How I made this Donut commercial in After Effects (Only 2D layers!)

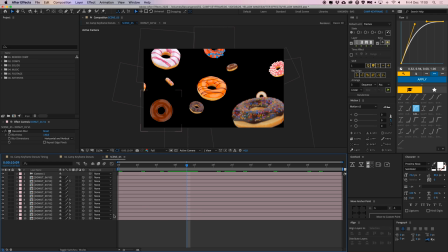(20:33)
So that way you could create some fake depth of field effect. So that's also really easy, and these things don't actually animate.
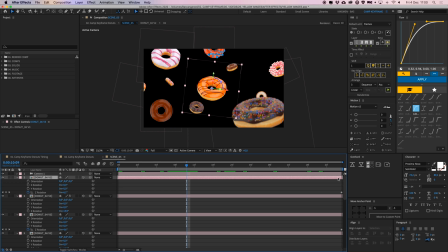(20:40)
They only, maybe some of them have some rotation animation on them. So this one rotates a little bit, as you can see.
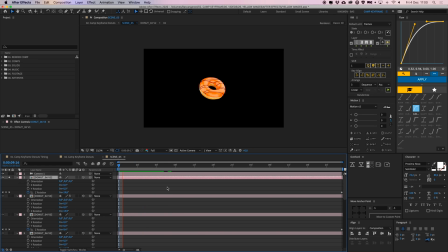(20:45)
I'll just hide this, the other ones. This is kind of rotating a little bit, and that's it.
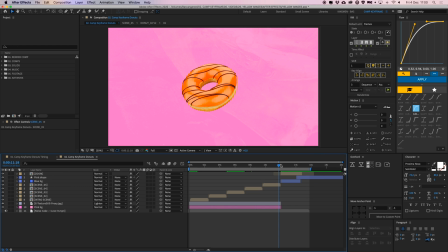(20:50)
And the camera is moving towards it. So that's really easy as well. And then for the next scene, I have this, let's just unhide the rest.
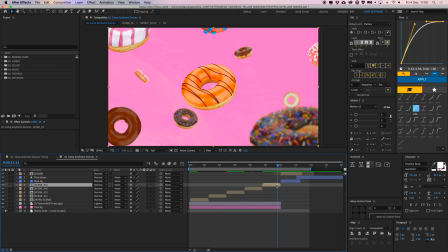(20:59)
Yeah, I have given this one a scale property.
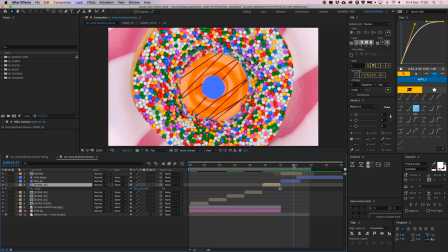(21:03)
So in this next scene, we have this zoom, or this like infinite zoom tunnel donut thing here.
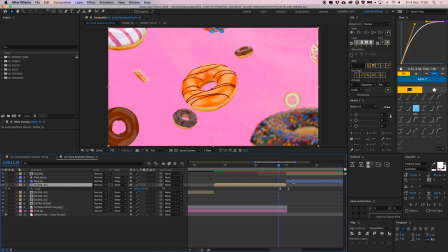(21:12)
And I wanted to have this scene to transition nicely to the next one. So I just gave this a really quick scale up, so it kind of transitions nicely to the next scene. So that's like a really little trick to make, because if I delete this scale here, it's just a little bit less interesting, as you can see.
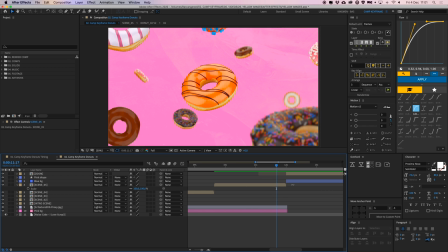(21:29)
But it's just a transition. But if I put that stuff back in here, it looks way cooler. It just adds this little thing, like a little bit of momentum building for the next scene.
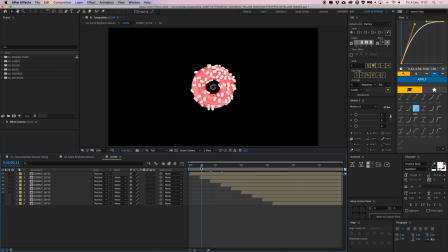(21:44)
And this scene is just, here is the blue background, and we have this, all of these donuts just scaling up, and they're rotating out of itself in these comps.
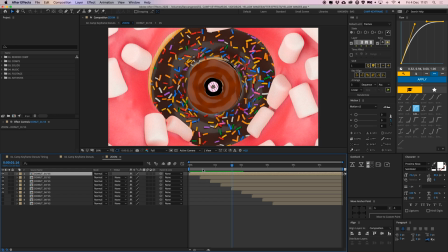(21:53)
Yet again here, the same composition as we used 10 times before, and they're just all scaling up through the screen, which is really easy to do as well.
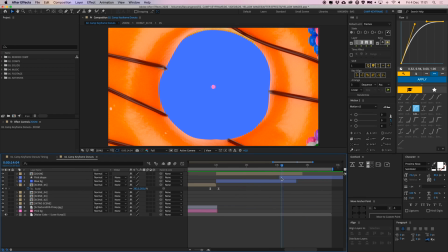(22:02)
And then in here we have this pink shape,
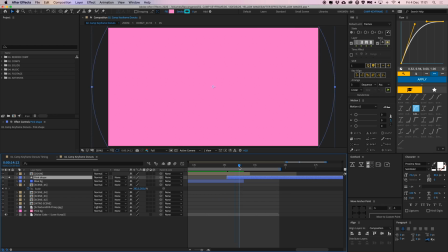(22:06)
which is just a circle, which is growing with a scale property.
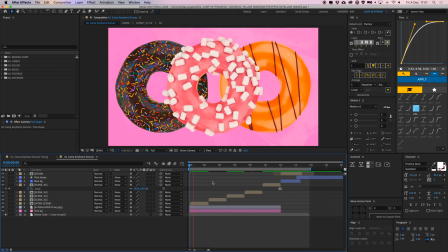(22:12)
And all of that combined makes for this really cool donut video, kind of a fake donut commercial.
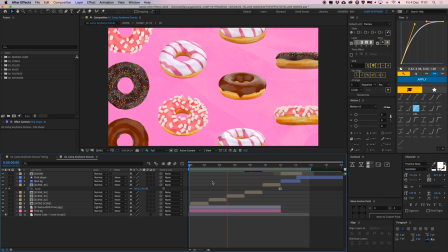(22:20)
All of them created with 2D images from Yellow Images. So yeah, that's basically it.
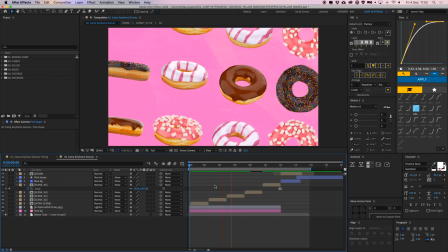(22:25)
It's just a really easy way to create some nice looking effects. As I said, it mostly comes down to using the same assets over and over again.
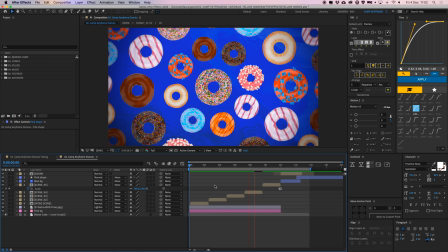(22:34)
Like, I only had 9 donuts, but this video with the different background colors, with all the different donuts turning around,
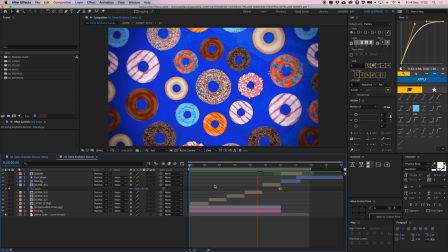(22:41)
the different angles of them, you can create a whole lot of cool scenes and a whole lot of cool stuff.
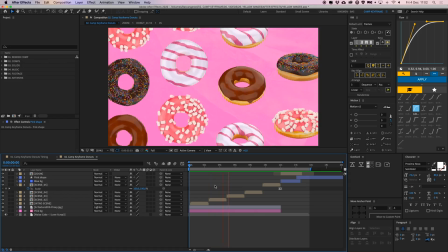(22:47)
So that's it for today. Thank you guys for watching. Thank you to Yellow Images for sponsoring this video.
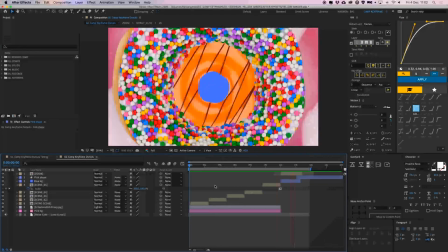(22:51)
And as I said earlier, if you want to use my coupon code CAMP20 for a discount on Yellow Images, go ahead and look for that in the description down below.
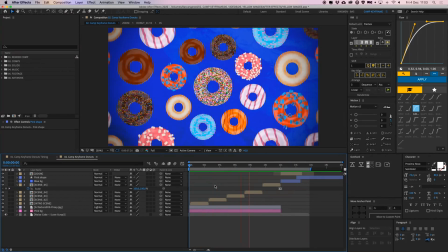(23:00)
But it is first come, first served. So if they are gone, they are gone. So that's it for today. Thank you guys for watching.
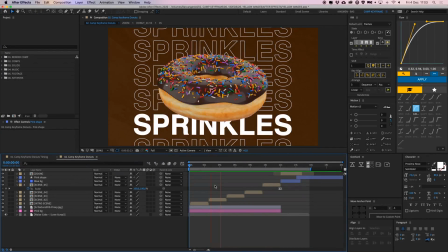(23:05)
If you liked this video, give it a thumbs up, or even consider subscribing to the channel if you aren't already.
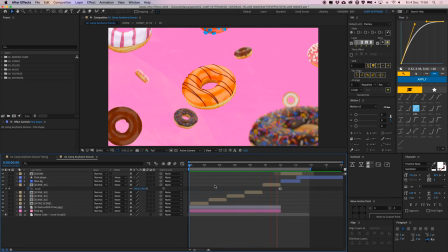(23:09)
Thanks, and I hope to see you on the next tutorial on Camp Keyframe. Thank you.
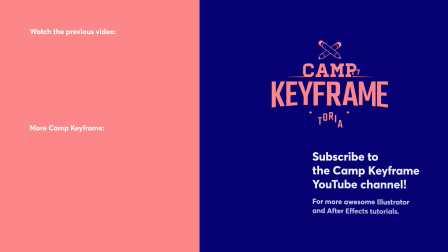(23:14)
Bye-bye.